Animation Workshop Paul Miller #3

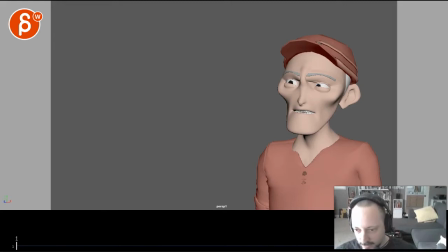Okay, let's check this out. We got this clip from 7. I'm going to bring down the volume.
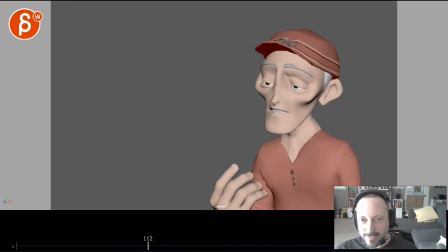So I was looking at this and I had a couple ideas in terms of the settings that you could put this in. Again, this is your shot. You can do whatever you want to with it. My initial reaction was it's one of those classic...
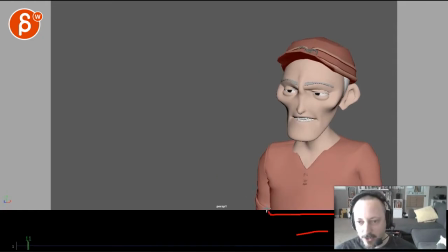I mean, it's above waist, but it's kind of a classic chest view of a character in an empty scene
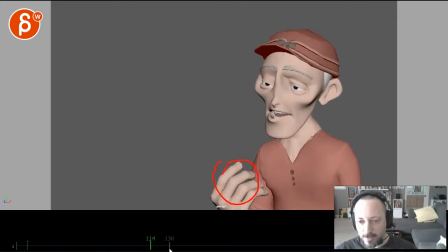talking with a lot of hand gestures.
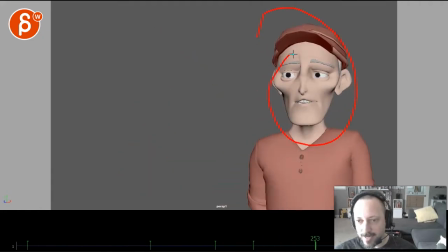There's a lot of movement still with the head down and the head up that, to me, doesn't quite fit the audio. If you listen to how solemn the whole thing is.
How can a person grow up with all this around them?
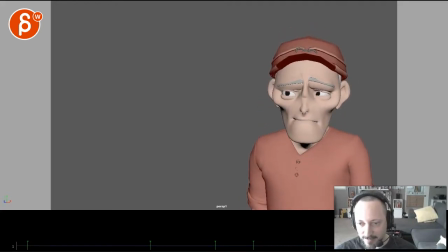So sad.
I told her I didn't want to.
I mean, you do hear the clinking and stuff from the restaurant, from the source in the movie. I get that, but I would still put that somewhere else. I mean, he could be in a hotel lobby or something, or just outside a restaurant or something.
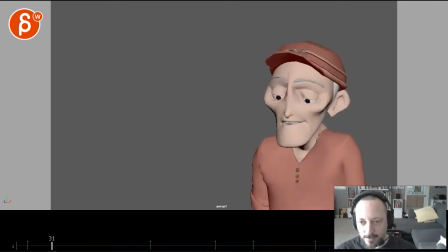But it just feels a bit... It's just too classic with a character like that in an empty scene.
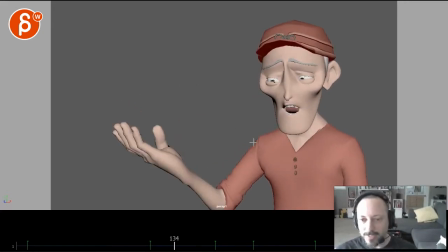Which, of course, I say this, and there are plenty of great examples outside, online, where someone does really, really great acting pieces to stage exactly like that. So, it's not like it's imperative, but the thing is, it just seems just too... It's just something we've seen a lot, let's put it this way.
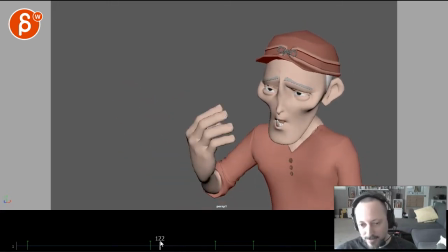And even if it was really well animated, I mean, I guess, you know, anything's okay when it's really well animated, but I think there's still a couple animation problems where,
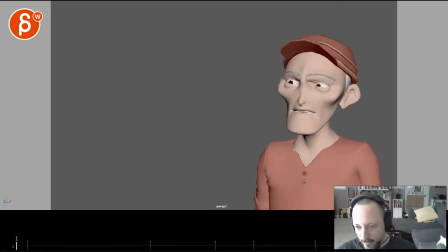you know, the volume...
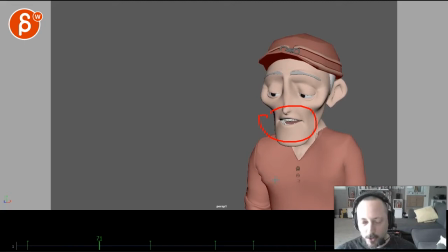So, overall, it feels very chewy. There's so much movement in the jaw and in the mouth shapes. then that is just there's always a hand gesture with everything when people do acting pieces like that stage like that
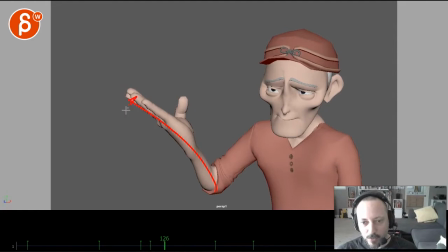and I know this seems just again just too much of a classic move where it's just kind of an arm throw like an arm throw away gesture it's just not as original as it could be and you do it twice too I mean it's a different hand pose
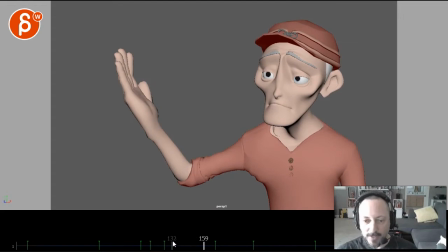so there's no to me there's no contrast in that energy is the same you got this and you got that like which one is more important and this seems i don't know and
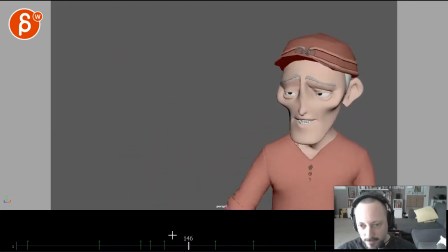then given how the voice is it's just very quiet which
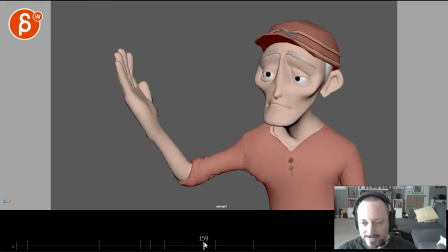that's delivery and it's good delivery but then this just
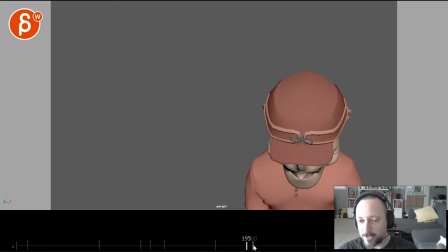seems so exaggerated it seems so just to me overanimated just overacted where that on the other hand you know imagine he says everything like this where he's just
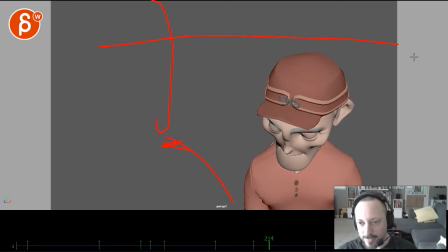you know you could have someone over the shoulder looking here and that would be your framing this would be blurred out and he's just kind of he's just he's embarrassed about what he's saying there's so much torment and it's all just kind of staged like that where he's barely able to
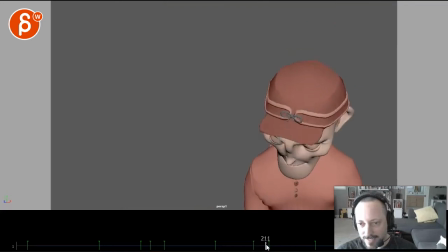look at that person and then at the end even then i would that make that not as fast not as dramatic there in terms of the speed but then it can come up